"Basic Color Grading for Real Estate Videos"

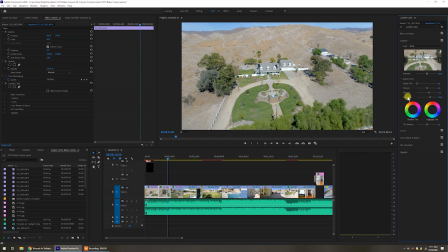4:04 The reason being is that vibrance is different from saturation, and this applies to all editing software, photos and also video, where vibrance uses an algorithm to find the muted colors and then up the saturation on that.
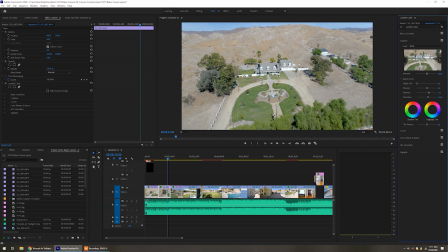4:20 So if we were to start out with saturation, it would typically be at just 100, and the vibrance here would be much lower, and that would be at 0. So if we started out with that, what I'd want to first do is if I can bring out some vibrance in these colors first,
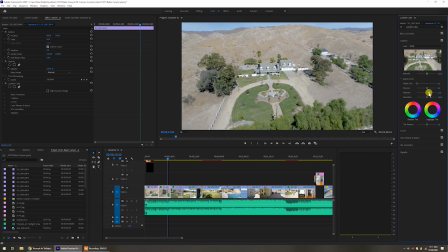4:35 especially the sky, I want to do that first so that it doesn't interfere with saturation. So I can bring that vibrance up as much as I want. You can see that's way too much. But if I bring up that color and then start bringing up the saturation after that, then I get something that's definitely richer, definitely more rich than that.
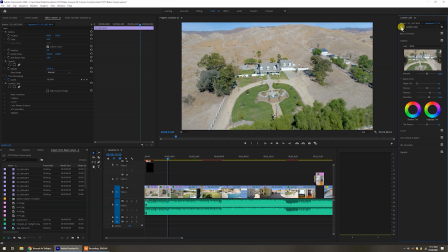4:53 So I'll turn that off, turn that back on, you can see the difference. So let's see the whole video segment on this particular one.
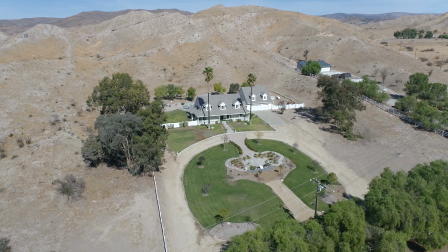4:59 This is what it looked like before, and then of course after the color grading.
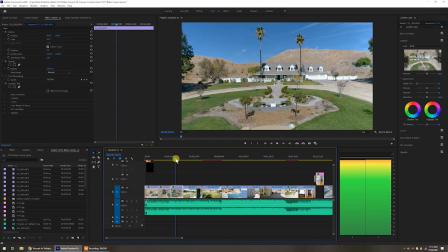5:05 So now that we've got that, I would apply some of that to a lot of these other settings.
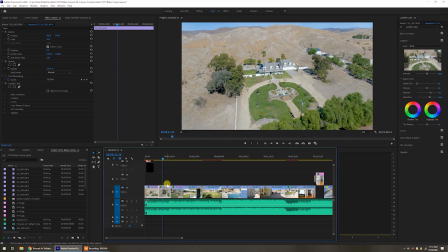5:10 Now, what you can do to make this easier on yourself is when you're working on a segment here,
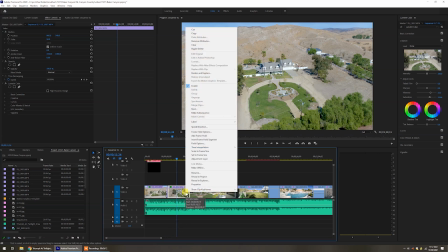5:15 I can zoom in on that, you can right click on it and then you can go to copy.
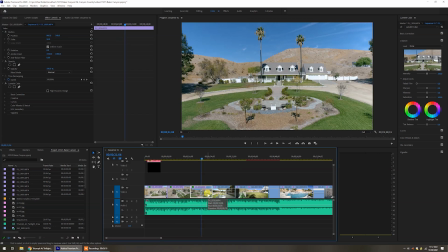5:21 When you go to then another clip, like on this one, you can then right click on it and you can say paste attributes.
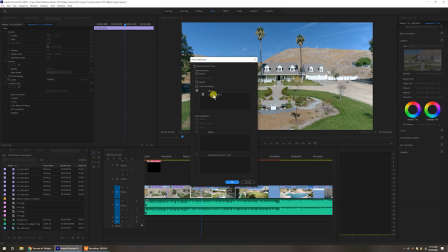5:29 And here it knew that I could select and apply then the Lumetri color. If there were other things that I did, they would show up these check boxes.
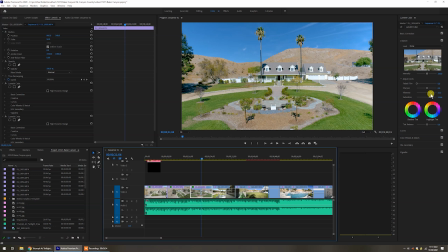5:36 And then of course, you would select OK if you wanted to apply that to here. Too much for this particular one, which we can see it's a little bit too rich because we're at a lower altitude and we're capturing less of that muted sandy color in the hills. Let me just back off some of that up here. I could go back to the basic correction and do the same thing.
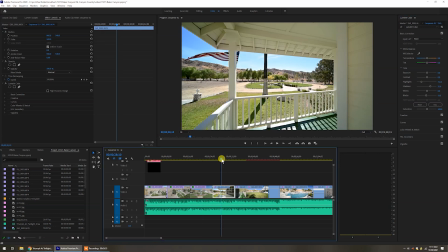5:56 So that's fine. So these are some of the easy things, and this is now when I'm doing the gimbal on the with the Z6.
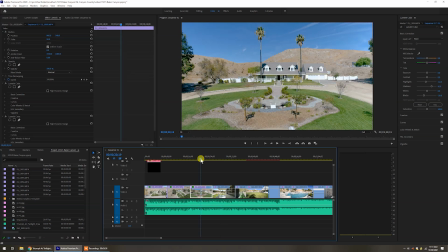6:03 This was drone stuff done with my drone partner, Jonathan, the drone guy.
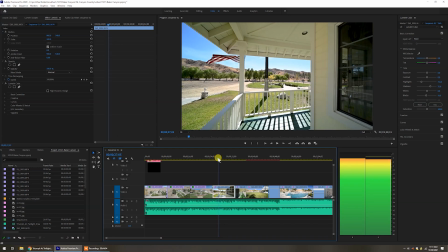6:07 When I do the Z6 gimbal stuff here, like on this, yeah, I've got some colors going on, a little bit of strange stuff.
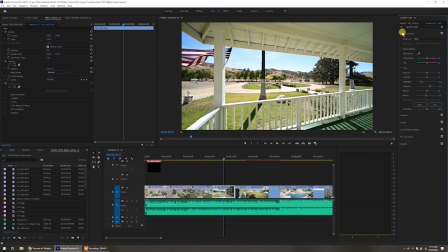6:15 Let me turn off to show you what I mean. So this is without Lumetri color on.
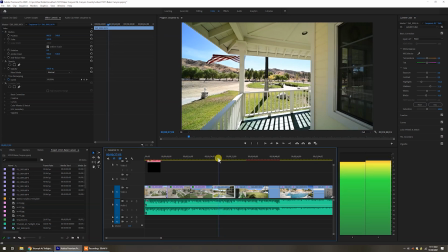6:20 You can see that I'm trying to get a balance of some shadows, but it's way too bright.
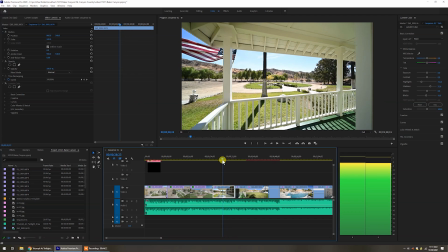6:25 This is up near the high desert, so it's very, very sunny. And even though I use the go-to settings that I talk about in the book, which was at about, what was this?
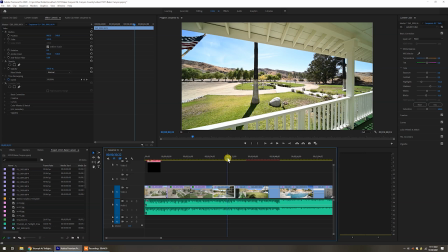6:33 It'd be using f11, ISO 100, 1/25 of a second, and it's still just a little too bright.
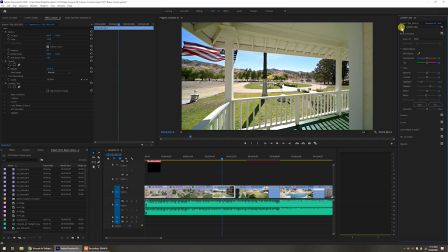6:39 So that's not a problem. You can see that when I turned on Lumetri color, I brought the highlights way down. So bringing those highlights down really got rid of a lot of that glare. It was also though so contrasty because this was near in the fall, so we got a lower horizon sun. So a lot of shadows. So I brought the shadows up on that.
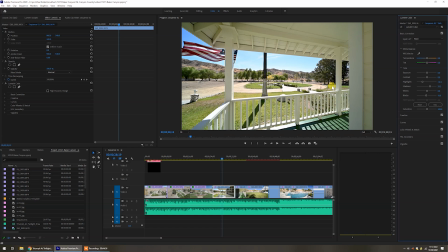6:58 The other thing too is that while recording this is where I took advantage of using a lighting optimizer. And this is something that I talk about throughout the book, where instead of shooting in an S-log format or some type of log format,
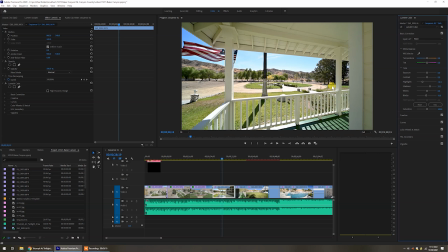7:13 which also might require an external monitor, an easy way to do this is to utilize something that you can find in just about every camera. In Nikon, it's known as active D-lighting. Canon calls it auto lighting optimizer.
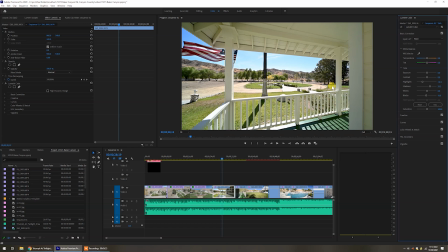7:26 Sony calls it dynamic range optimizer. And these lighting optimizers will then they'll take this balance of shadows and highlights and get you a better dynamic range. This happened to be, because I knew this would be very contrasty,
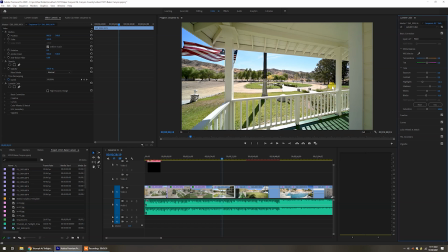7:41 this was at about high on the active D-lighting on the Nikon Z6. Now that got me a good dynamic range, but then at the same time I needed to then still decrease the highlights and increase the shadows on that. So no saturation here. If we go to the creative module, you can see I did want to increase the vibrance.
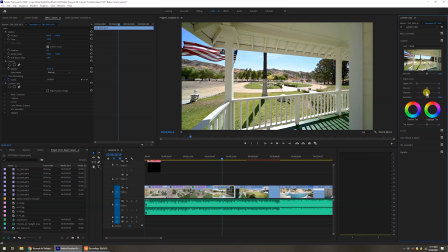8:01 Saturation wasn't touched. Reason being is that I don't want to really saturate everything, but I want to bring out vibrance in the muted colors. You can see if I go too far, that's what's going to happen. I'm going to get the muted colors. Even up here, we've got a green cast.
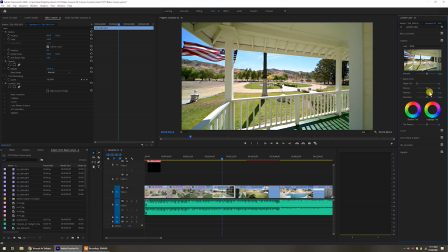8:13 I'm going to talk a little bit about that next. So bringing up just a little bit of vibrance now on this, then I can see that I'm bringing out some vibrance in the sky.
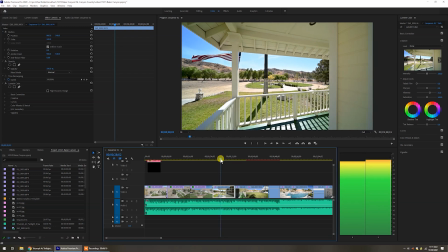8:23 But if I go back, if I want to get real picky with this, I can see that there's a little bit of green tint that's showing up here.
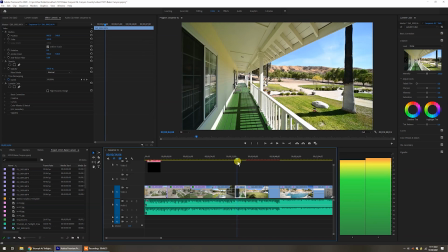8:29 So that'll be more visible when I get to the next segment, which is doing a pan from this side.
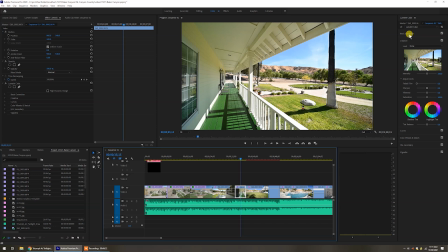8:35 Now, similar to the last segment, I lowered the highlights a little bit. This is from a different angle, so I didn't have the same type of glaring sun out of it. But I could have brought down the highlights maybe a little bit more. I could have also brought up the shadows just a tad.
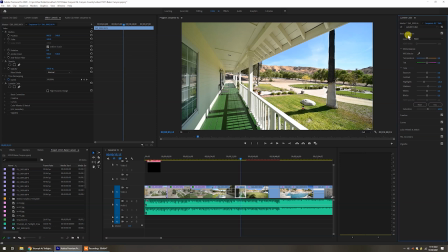8:51 But it really did have enough saturation in it, so I really didn't feel like this needed to be changed. But if I go over here to vibrance, and excuse me on that, it did up the saturation just a little bit to 107. But if I go back here to here where I wanted vibrance, if I started increasing vibrance here,
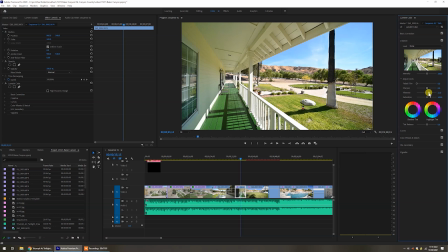9:07 I might bring out a little bit of a richer sky, and that would be acceptable, but I'm also starting to richen up a lot of the house. And because this house, it's actually yellow, it's in shade, you can see though some of that is very yellowish looking. And I've also got some strange tints up here. Not bad on the green.
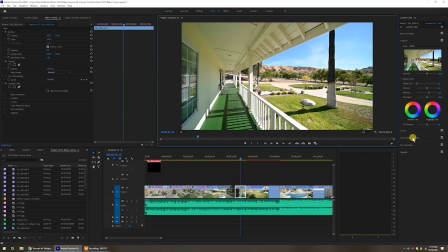9:27 If I wanted to bring that green down a little bit, this is very rare that I do it, but you can use these color wheels. And in here, that's shadows, and this is true color grading here using the color wheel, something that's been new to Lightroom that they added.
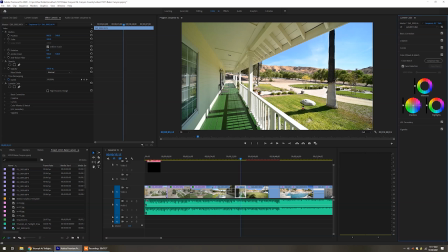9:40 I could go to the shadows here and say, okay, take those greens and start. I'm going to drag that over here into the blues and reds. And that takes then any greens that were in shadows and puts them in that range. Same with the midtones. I could take those midtone greens and start cooling those out.
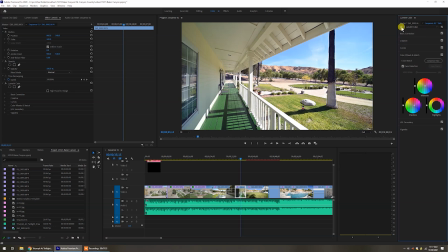9:57 So that helped a little bit. We turn that off and on. And then if we go ahead and play the before and after segments, this is what it looks like.
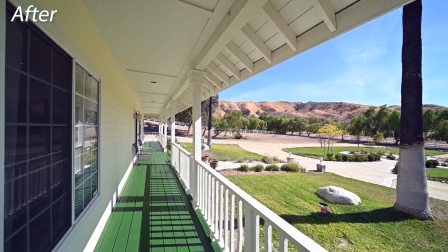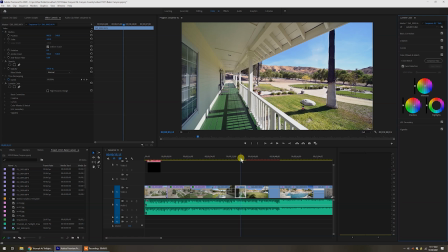10:11 Okay, so those are some of the options when we're outside.
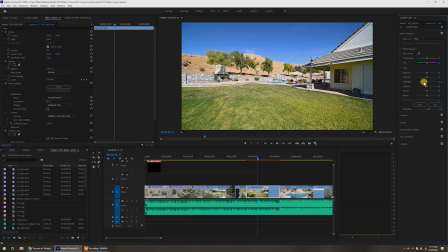10:15 A lot of stuff here too, when we're talking about the outside footage, you can see like on this segment, I brought the highlights down because this was very glary.
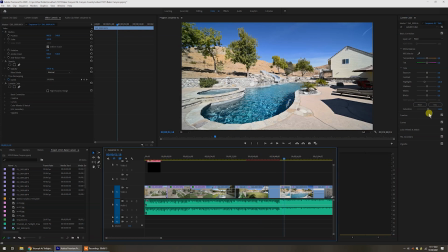10:23 So there's really, besides that, not much else besides a little bit of saturation.
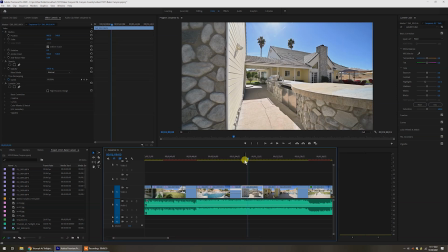10:28 Those are easy. This is the outside stuff, not a whole lot of changes that have to do and worry about anything on that. When we go to the inside though, things get trickier. So let's take a look at something inside.
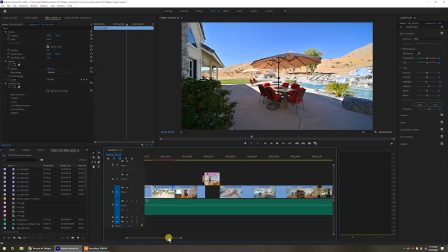10:42 After we've done all this outside stuff, we're all happy with it. The inside, it gets a little bit trickier.
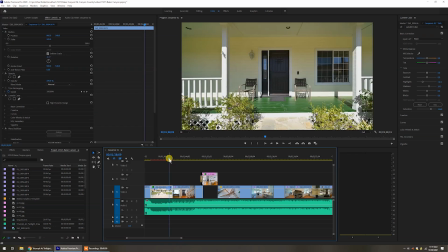10:48 Here's a transition into the to the inside.
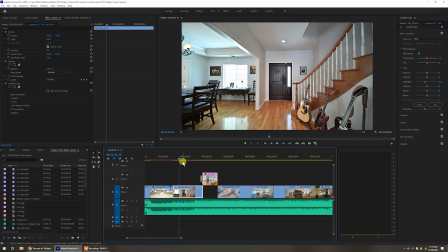10:51 Once I'm inside, then of course, if you've ever done this before, you know this is where things just get really, really tough.
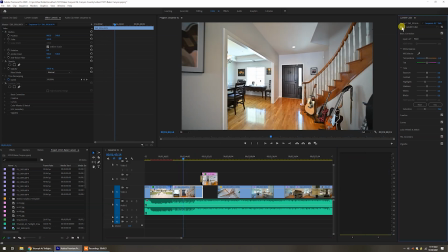10:58 We can see from here, if I turn off Lumetri color, there's some glary stuff. Some of the color was a little bit off, but I'm going to show you an even tougher example. One of the things that I like to do is when it's a property like this is to really emphasize that your outside rocks.
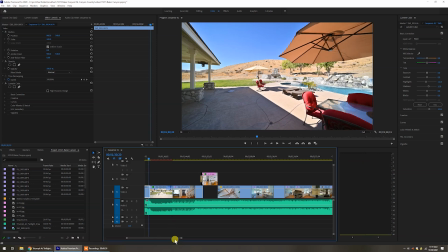11:14 I mean, this is where we want most of the footage. That's why we're selling drone. We're doing a lot of then the footage outside to show all these amenities.
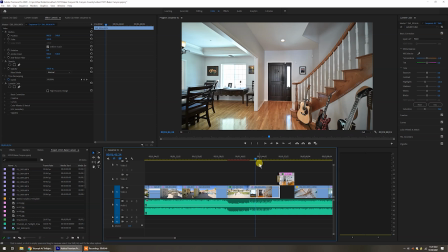11:21 And that then really gives them a really good video of some of the better selling points, because also inside doing video is going to be really tough. And there's no sense in using just stills throughout this if you're duplicating the process. But there is a case for that. First, let me just show you something here. I'm going through, I'm just dragging this along.
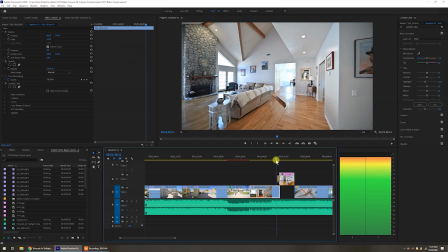11:40 The idea was I'm walking backwards, I'm panning through to show the main living area, do a transition though to one of the stills I took.
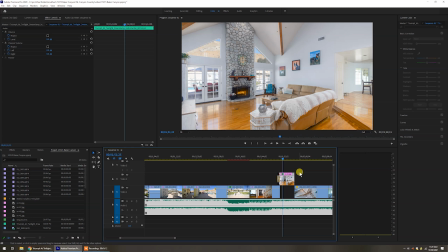11:47 So this then, because it's such a selling feature, having that wall of glass basically that looks out to the outside, really felt it was needed here.
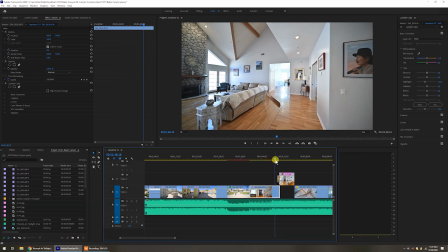11:56 But to try to help out with that, what I did here on this particular video is you can see I decreased the highlights on this. Now, this was using Nikon's active D lighting, one of those lighting optimizers. Once again, Canon and Sony have them also, to where I had it on high.
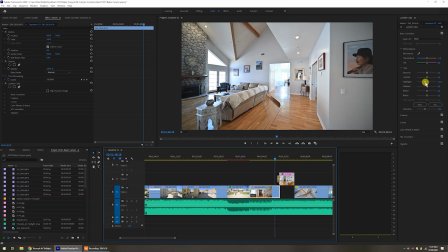12:15 So it is reducing the highlights, it is increasing the shadows before burning this in to the MP4 that was saved out of camera. So that does help.